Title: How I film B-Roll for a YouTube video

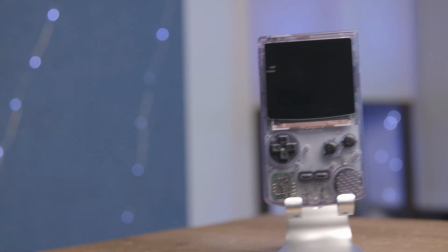If it's further from the, whoa, if it's further from the background, it'll look better. We want more of those lights.
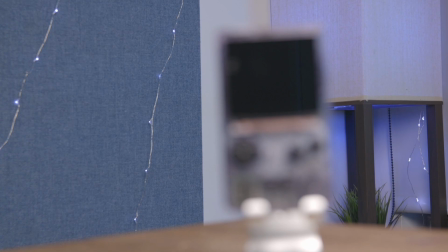Now you see the nice, the nice balls of light here. Now, if I change the focus, they'll be in, they'll be in focus and they'll, they'll be smaller, but now they're nice and big.
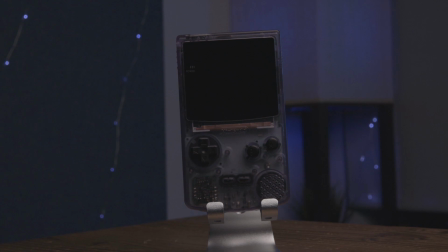Also, if I raise the aperture right now, I'm at f2.8, but if I raise it, it'll get darker, but the lights, you'll see they'll get smaller because more stuff is in focus so i like the shot but i like as you can tell i like to have a blue background i mean you can't see it now because of this light but i like the nice blue background i'm i'm very like pink and red and the
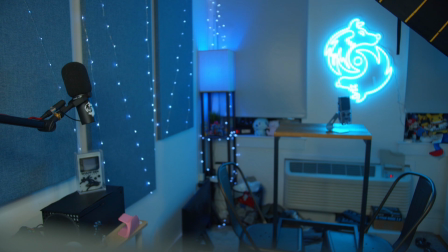background is blue so it's a good separation so i want to add blue so here's what we're going to do i'm going into my closet right now i have these little i have these young new
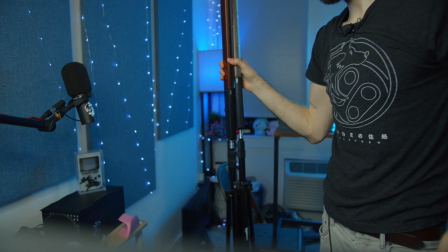lights that are really cool i used to use these for every video i don't really anymore i use them a decent amount though these are
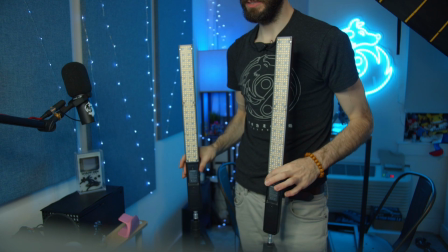leds they're very cheap and they're battery powered you you put like those sony batteries on here and blue is the brightest
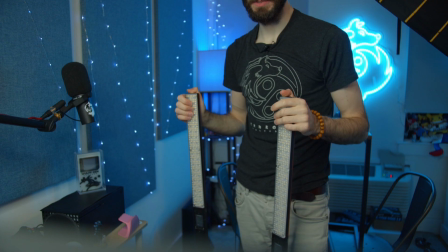color that these kick out because there's red green and blue leds in these so if you do like the teal it has the blue and the green on at
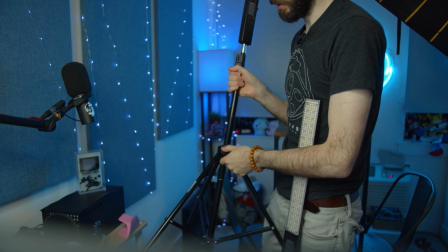the same time i'm gonna put a battery on these let me get the legs out i use these for a shoot in chinatown for
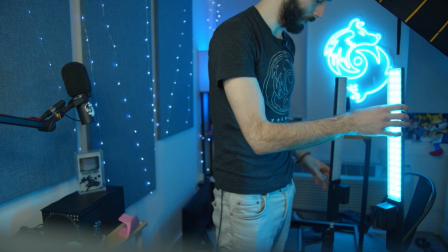the apparel what was that two years ago maybe three years ago now and that was great because we could walk around chinatown with just with just these things so it's already
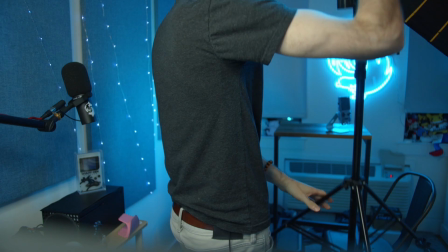set to blue because it knows what i like there you go so we'll do one here and we'll do one over here
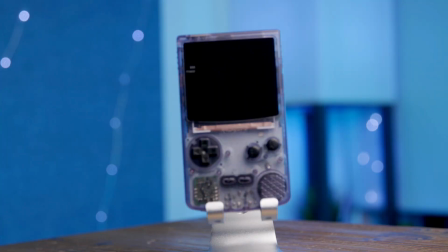so let's see what this looks like there you go look at that nice blue background
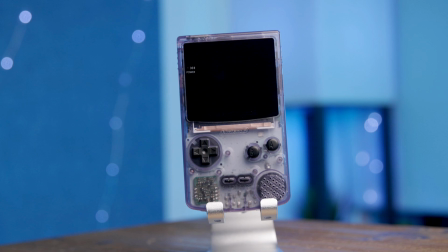dude look at that all right so a little canted angle not happy with it need that perfect
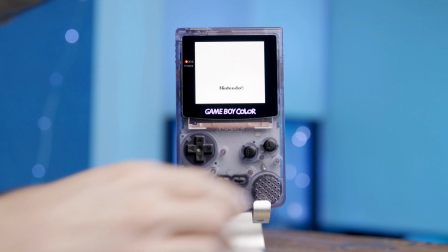perfect adjustment all right i'm gonna hit record i turn this guy on boom that looks awesome so that that's the first shot there you go so i'm very happy
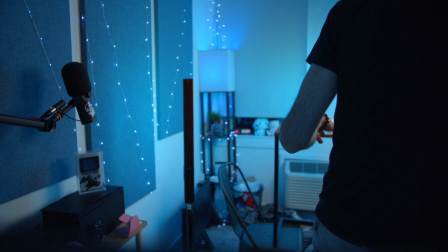with that shot now we're gonna get a new shot uh let's get like a little bit of an angle on the screen here oh this looks good this isn't even what i was going for but a
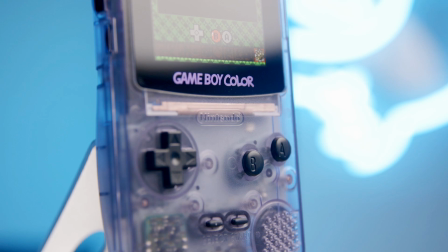little happy accident it looks pretty damn good look at that dude come on man come on you got a little glare on the screen ooh baby mama
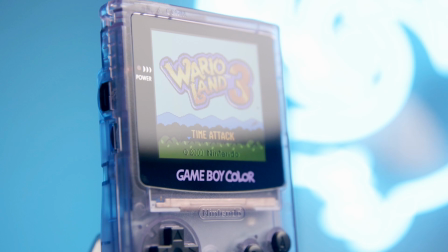look at this look at this look at this ooh look at that just moving it just moving it a tad ooh baby oh and you get the neon oh ooh and i'm barely touching any settings right now again i shoot in one over 50 f2.8 iso 400 i'm barely touching anything i adjust the light to make sure that it was not too bright everything i did really was was practical i didn't really do anything with the camera
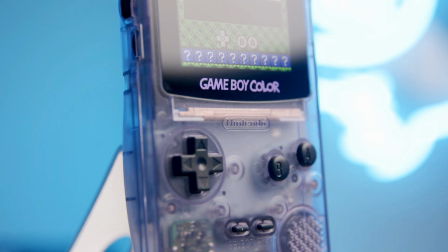other than lock in those settings and i have a custom profile on the camera so whenever i turn the camera on it just automatically goes to those settings let's get more
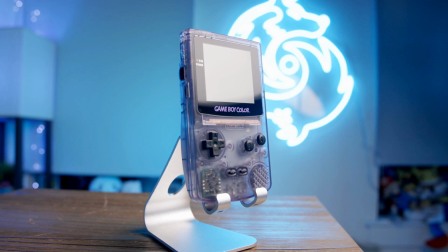let's get more b-roll oh baby i forgot how good it looked i don't know what else to do though oh that
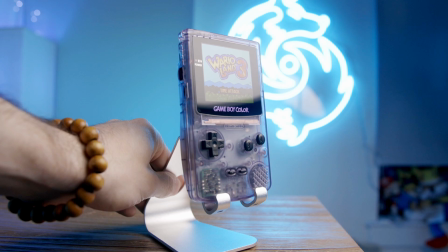even looks good um yeah that yeah that looks good so here's the problem though i want to move this and if i move this you see the other neon light and it kind of looks bad so i don't have a slider if i had a slider i would slide across like this and
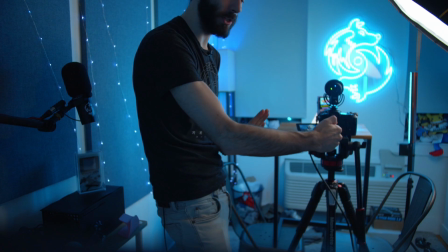it would look really good but I don't. There'll probably be one in the new studio. I don't got room for that stuff here. So what I'm going to do instead is I'm just going to pan the camera.
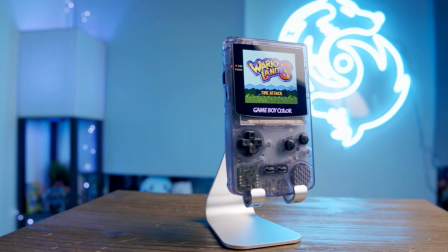I'm going to lock focus so it doesn't screw up. I'm going to hit record. I'm just going to do a little bit of this.
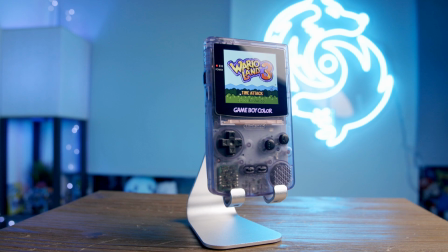Beautiful. That's the shot. You can see, actually look, you can see how scratched up the table is. All these scratches from the doggo. These scratches just add texture. Isn't a bad thing. True. I agree. What else do we want to do? I want to get different games in here. I'm not happy with just Wario Land. Do I have Metal Gear? I need Metal Gear. Metal Gear is the best Game Boy Color game ever created. I'll be back in a second. I'm gonna, I'm gonna grab all my games. Also, check this out. I found my childhood Game Boy. It says Bobby on the back. So we can see what an actual Game Boy Color screen looks like.
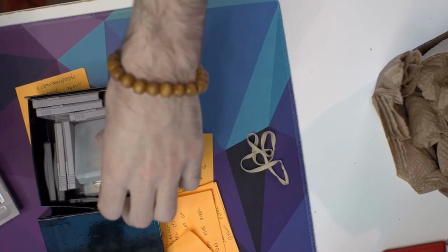And let me tell you, it looks horrible. Got Pokemans, Mega Man's, Metal Gear, baby.
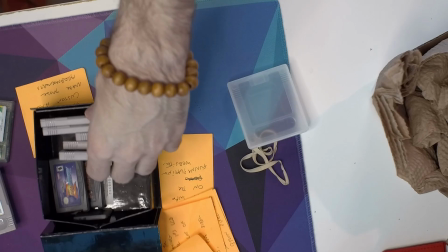Yes. All right. This is definitely making the cut. Sumeru Deluxe. I have two copies of this, which would be good for a comparison.